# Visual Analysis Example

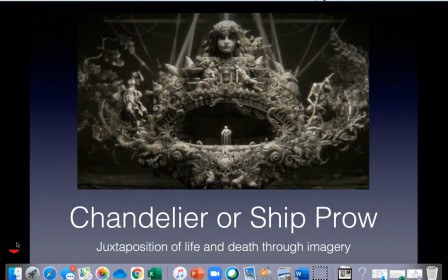8:15 This technique of combining life, especially vegetal life, with images of death is a common feature of Baroque vanitas still life paintings, which often feature decay. Doom is ever present, even in the artwork, indicating that Black Sails will be a show that emphasizes the mortality of all life on Earth.
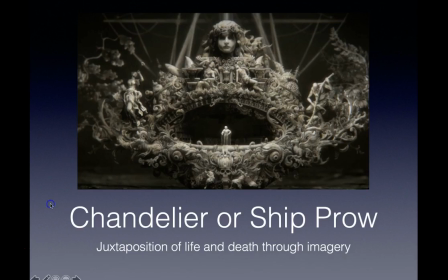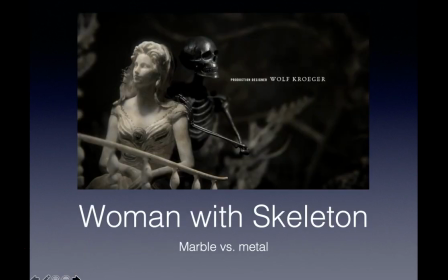8:40 The third way the directors visually argue their theme of death, in addition to black and white and Rococo Baroque elements, is with the juxtaposition of marble with metal. All the skeletons in the title sequence are made of metal and often interact with the marble figures.
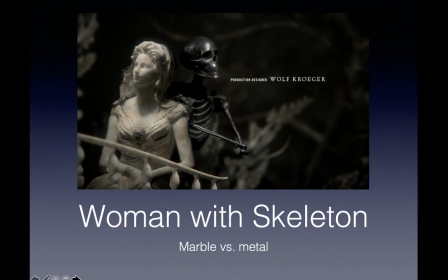8:55 Death in Black Sails is a threat not just for pirates, but also for women. None can escape the hands of death.
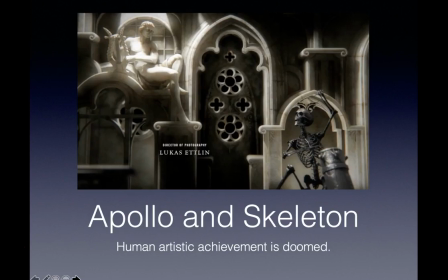9:05 This shot demonstrates that not only is mortal flesh doomed to expire, but also human artistic achievement. The composition sets a drum-beating skeleton on a diagonal from a seated marble figure, who might be Apollo.
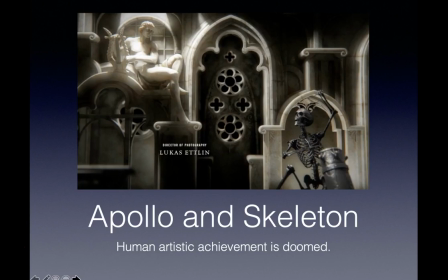9:19 The lyre indicates human artistic achievement, as do the architectural elements vaguely reminiscent of Gothic cathedrals, Romanesque churches, and Islamic mosques. Ironically, it is the skeleton figure made of metal that seems more lively. He is caught in the midst of playing the drum in the Baroque
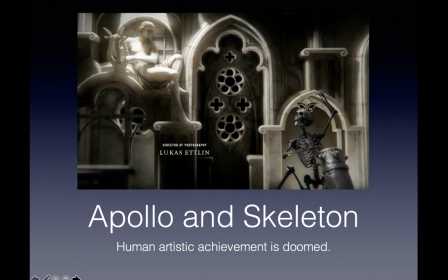9:37 sculptural style that incorporates space as a kind of invisible complement to indicate movement. The seated Apollo, presumably alive, is passive, and his instrument is silent. He is lit from heavenly light from above, but the skeleton is also lit,
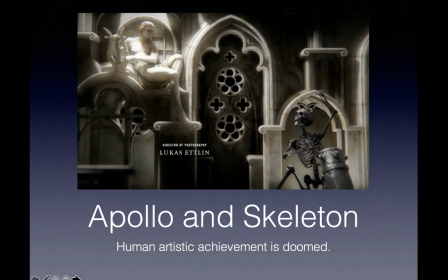9:54 perhaps indicating that God is the author of death, as well as light.
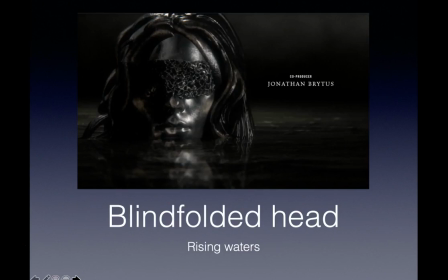10:01 Water comes back into the title sequence, indicating the rising sea of fate that will drown all souls, no matter their station. This head is blindfolded, which not only shows that humans are oblivious to their destiny, but also obscures the head's gender. We don't know if it is a man or a woman.
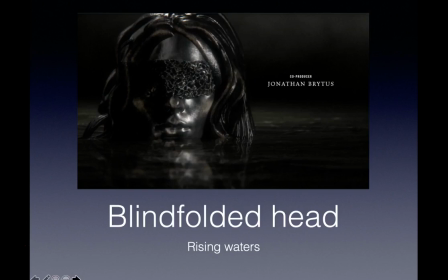10:17 The head is made of metal instead of marble, indicating that death is near, and we seem to have returned to our original moonlit sea.
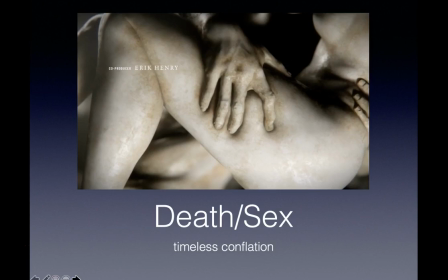10:27 In the only erotic scene in this title sequence, a cut shot reveals the torsos of a nude male and female figure. The texture of the sculpture is extremely lifelike, with the imperfections of the marble mirroring the differences in skin tone.
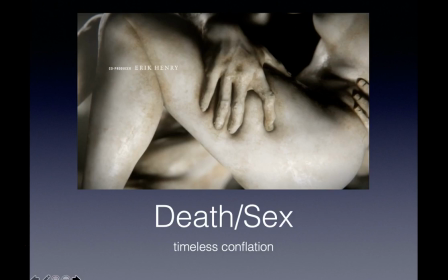10:41 Art and culture critic Camille Paglia has argued that sex and violence are main contributors to artistic creativity in Western culture. The two are often conflated. Think of all the sex scenes in James Bond movies, and all the dangerous, death-defying action scenes as well.
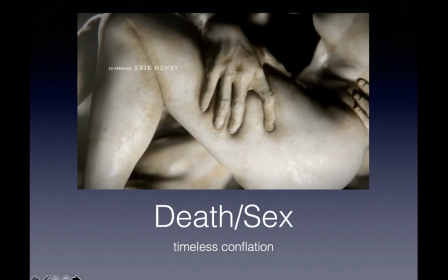10:56 By including this life-affirming image, after all, a natural consequence of sex is reproduction, the title sequence is arguing that the series will have its life-affirming moments as well, but that drive to seek sex may ultimately be a desire to avoid death.
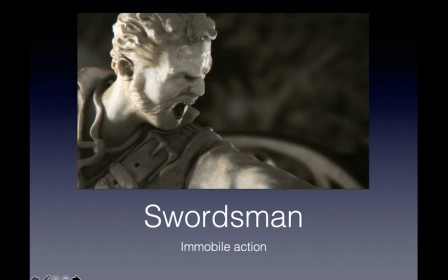11:16 In a series of jump cuts that erratically zoom in, the title sequence moves rapidly to the drama of a duel, sword versus pistol. The first combatant shown is the swordsman. His expression and pose are pristinely carved, and yet he is caught in an act of violence, indicating that death is beautiful in its way.
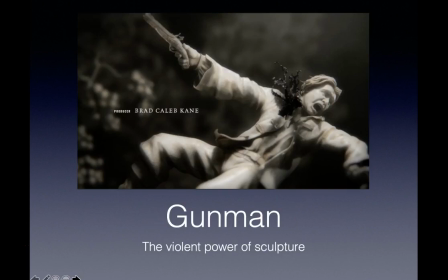11:36 His victim, the gunman, is zoomed out on in a series of rapid jump cuts. The metal blood spurt indicates that his wound is fatal. The space around the figure acts as the invisible complement.
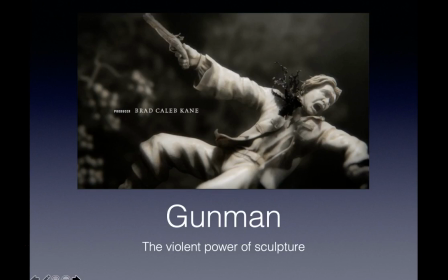11:48 Creative director Karen Fogg states that, quote, using sculpture allowed us to be far more violent and provocative than live action or photorealism would have allowed, close quote. One reason is that the viewer finishes the story, so to speak, internally, her brain painting images of what happened before and after the image frozen here for her consideration.
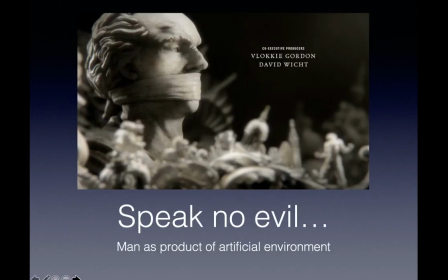12:09 We move from a close-up scene involving just a dueling pair to a wider shot. By far the largest object in this scene is the marble head, gagged. The head can see what is around him, but can say nothing.
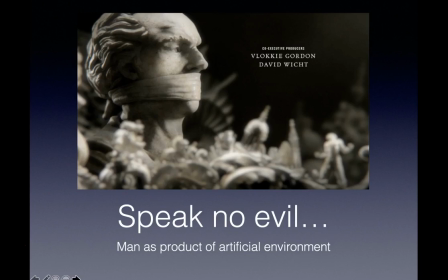12:21 The focus in this shot gradually changes from what is seen around him. The focus in this shot gradually changes from the head to the items in the foreground, which includes vegetable, human, animal, and architectural objects,
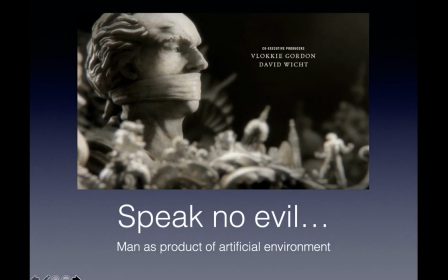12:38 and in a chaotic jumble. In a sense, the man may be contemplating the past events of his life, perhaps the destruction he has caused. There are visual references to a domed building and a spire. The halo-like shape that looms behind the marble head is a similar shape to the Statue of Liberty's crown.
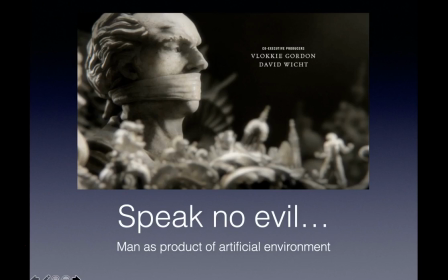12:55 This shot argues that man's works are subject to decay and destruction, just like man's body, another subtle reference to the title sequence's overall theme of mortality.
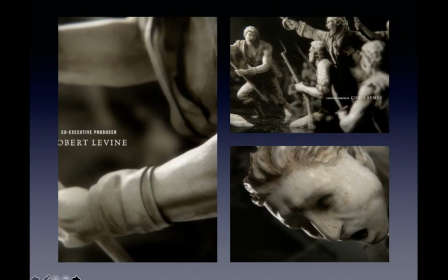13:08 This group of shot stills illustrates how the designers use quick cuts and close-ups to achieve a sense of action and impending doom. In this shot on the left, the camera shows us the torso of a man holding some kind of staff or pike. There is no real context for the shot, but we get a sense of forward motion.
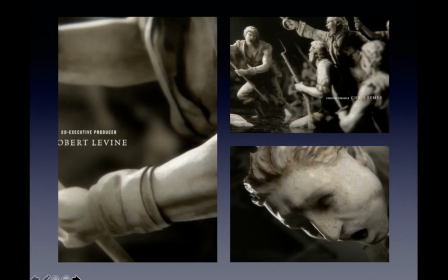13:27 In the shot at the left, we get an orienting wide-angle shot and can now see the torso bellows to the man in the front. His disheveled appearance indicates that he is not a professional soldier.
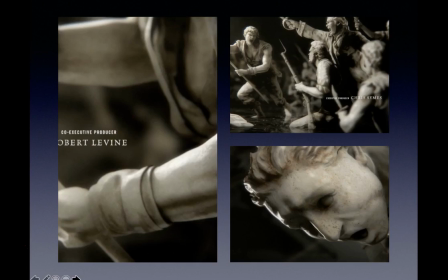13:42 The entire group is mismatched, in different clothing styles and holding different kinds of weapons, including a dagger, a sword, and a long rifle. The final still shot here is of a man falling with a shocked expression on his face.
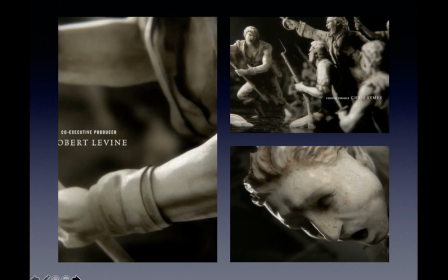13:56 Death is surprising him. His position and open mouth mirror that of a gargoyle from a Gothic cathedral. This series of shots demonstrates the director's use of implied action and demonstrates the overall theme of death. Just visible in the top right photo is the black sea of fate, which has been slowly rising.
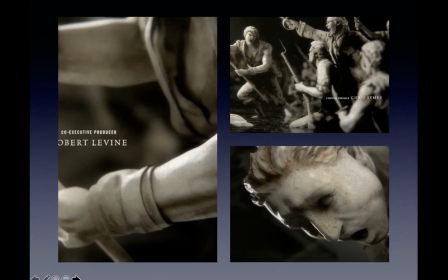14:16 The falling man is about to crash into that very sea.
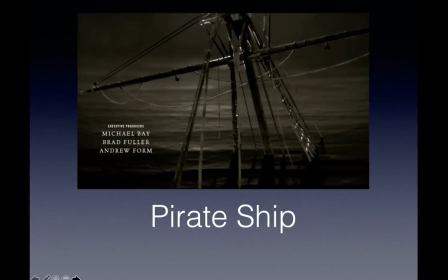14:21 In this jump cut shot, we finally get to see enough of a ship to clearly identify it as a ship. It is presented at a tilt, and we only see the mast and riggings. No sails are present, perhaps indicating that this is a ghost ship.
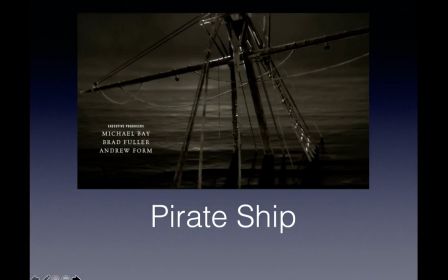14:35 The black sea of fate swells behind the ship, which is presented to emphasize the cross shape of his rigging and mast. The intersection of beams hides the source of light, the moon. The ship is lonely and abandoned, its crew presumably dead, and the vessel drifting aimlessly to whatever fate awaits it.
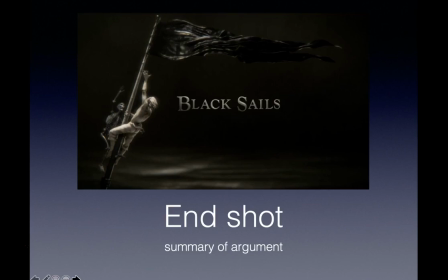14:54 In the final cut, we get the show's title, Black Sails. Black sails are associated with pirates who raised them to intimidate other ships, but they also are associated with the Greek myth of Theseus.
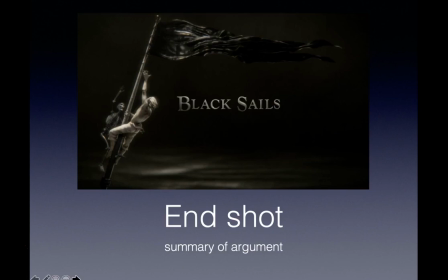15:07 The ship on which he was to return to his native land mistakenly used black sails to indicate Theseus's death. The title of the series indicates that it will be about both pirates and death. The struggle portrayed here between the skeleton and the man again uses the metal versus marble
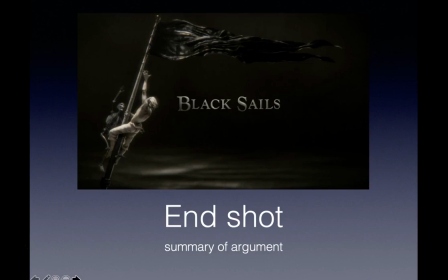15:25 juxtaposition to demonstrate humankind's eternal struggle against death. Presumably the first one to the top will be the victor on this occasion, and it looks like the marble man has a slight advantage. Behind him, the sea of fate lies dark and forbidding.
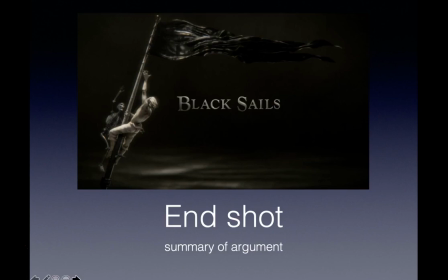15:39 The title sequence for Black Sails, using black and white, Baroque and Rococo, and marble and metal, argues that man's mortality dooms his endeavors. They will all be ultimately swallowed up by the sea of fate.